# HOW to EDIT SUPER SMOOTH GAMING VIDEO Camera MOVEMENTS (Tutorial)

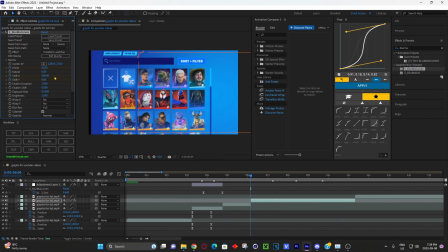[8:13]
All right, so then I'm gonna zoom into Miles Morales. Now we have Miles Morales here.
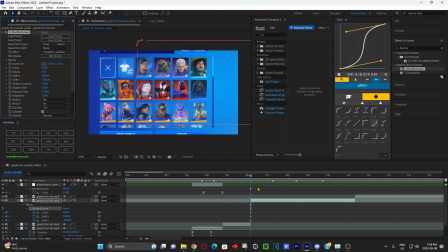[8:20]
See, the anchor point is now pointing on Miles Morales, so I say put it right here. And here's another thing, especially so Miles Morales, I'm not gonna zoom in too far. Like, so I'm at this graph, I'm gonna click apply to these two keyframes,
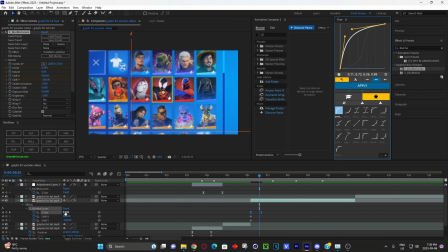[8:35]
which is the Z-Zist, which is moving forwards backwards, and the Z space. So Miles Morales, looks like this, it zooms in, since I just abruptly cut and say Miles Morales, and I'm talking about Miles Morales, so I'm gonna show Miles Morales abruptly, so you know Miles Morales.
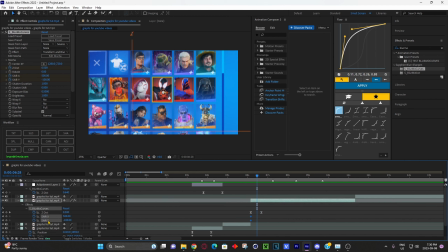[8:51]
And then I can move these two X shift and Y shift keyframes like a little bit over here, and then right here we say Gwen Stacy. So we got Miles Morales, so Gwen Stacy.
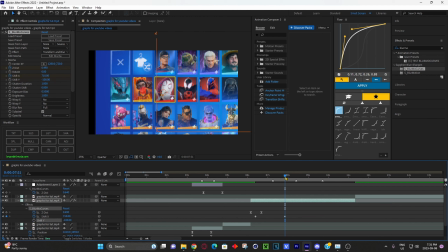[9:06]
Yeah, nah, I don't know why I have the Y shift, so I'm gonna just remove that. Make sure this is like in the middle ish. You can eyeball it, or you can apply the keyframes, and then you can see how you like it.
So we got Miles Morales, Gwen Stacy, Miles Morales, Gwen Stacy.
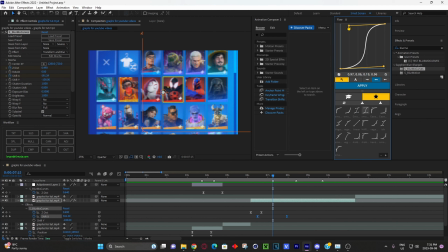[9:23]
I feel like I'm gonna use a little bit more harsher one, because I'm taking longer to speak, and then I have these wide keyframes. So I'm gonna use a harsher one.
So we got Miles Morales, Gwen Stacy.
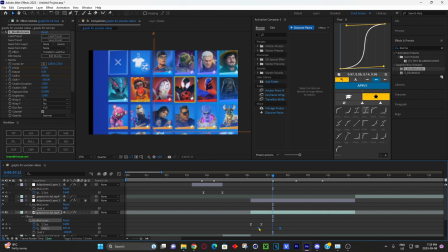[9:38]
I'm gonna make these a little shorter. We got Miles. I'm gonna make it a little harsher.
Morales, Gwen Stacy 2099.
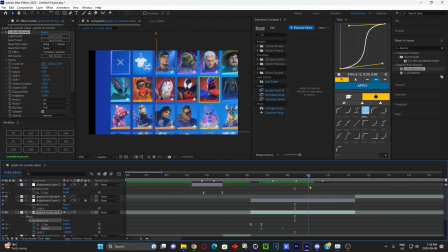[9:53]
I'm gonna make it like a consistent one, make sure it's perfectly in between. 2099 is right here. Click these ones. Make sure that's in the middle. 2099. I could probably use a smoother one. Nah, harsher one. Because I'm not done talking about Gwen Stacy.
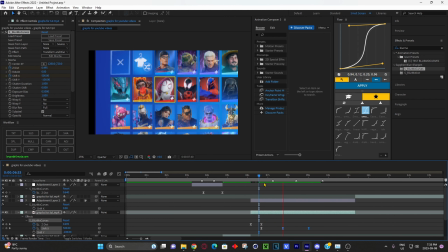[10:12] So we got Morales, Gwen Stacy, 2099.
We got all of them.
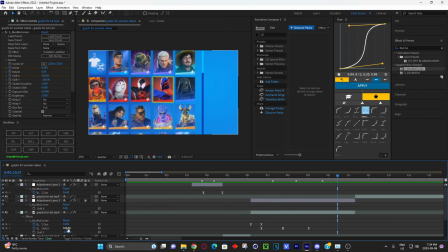[10:17]
And then I talk about how we got all of them suckers. And then I'm going to move back to where it's Miles Morales. Because I say we got all of them suckers. And then I'm going to do this graph again.
So we got Miles Morales, Gwen Stacy, 2099.
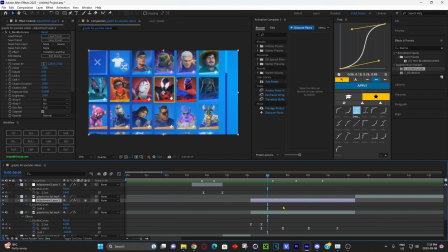[10:34] We got all of them suckers.
So then now with this adjustment layer up here, I'm going to add Zest and then put this in the beginning. 2099. 2099.
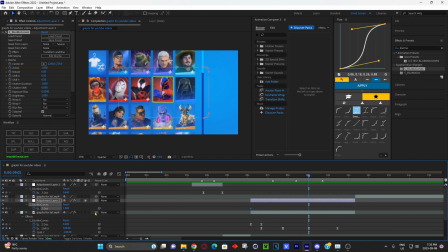[10:51]
And then from here, I'm going to have it zoom in. I'm going to have it zoom in like these. And then for this one, I'm going to have this keyframe match this one. So I want to show all of them suckers. So I'm going to zoom back out to where I can to expose all of them suckers.
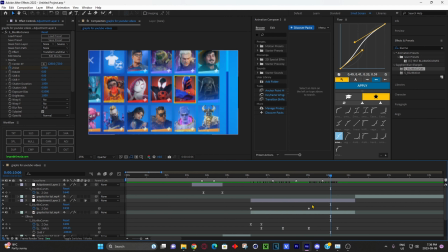[11:10]
You know what I'm saying? So we have this, all of them suckers. So for these first two keyframes, I'm going to have this graph on it. Click it. So then it's a little smoother version of the, and then for here, like I said before,
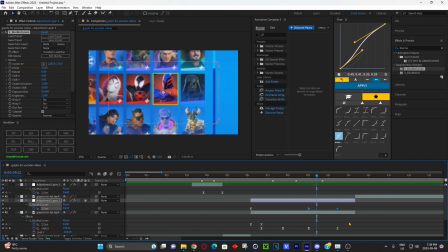[11:25]
I'm gonna add the same, not like I said before, I'm gonna add the same graph to this one. So it's like this. You see 2099, we got all of them suckers, right? And right here, it's a little just sharp, not really smooth,
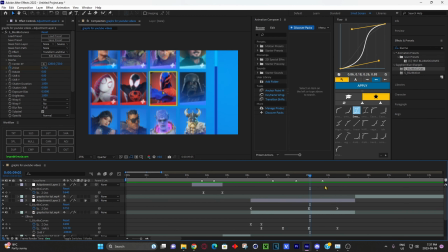[11:41]
but I'm gonna hide that with the S shake that I showed you before, like right here, because that hides it pretty well, and it's also just a alternative movement to make it a little bit more engaging, you know what I'm saying? So then I'm gonna go right here,
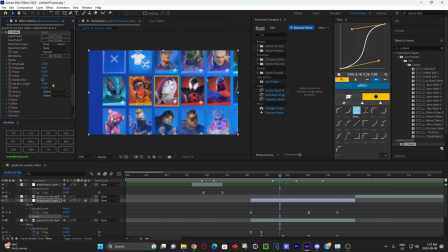[11:56]
S_shake, go right here, click shake, and then I'm gonna lower the frequency, make it move not as fast, lower the amplitude so it doesn't move crazy.
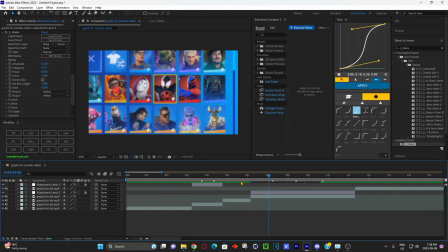[12:07]
So there we go. So that's it. No position.
All right, so we got Mr. Beast. I love Mr. Beast. Miles Morales, Gwen Stacy, 2099. We got all of them suckers, right? And now we're zooming into me.
So there. That's the tutorial.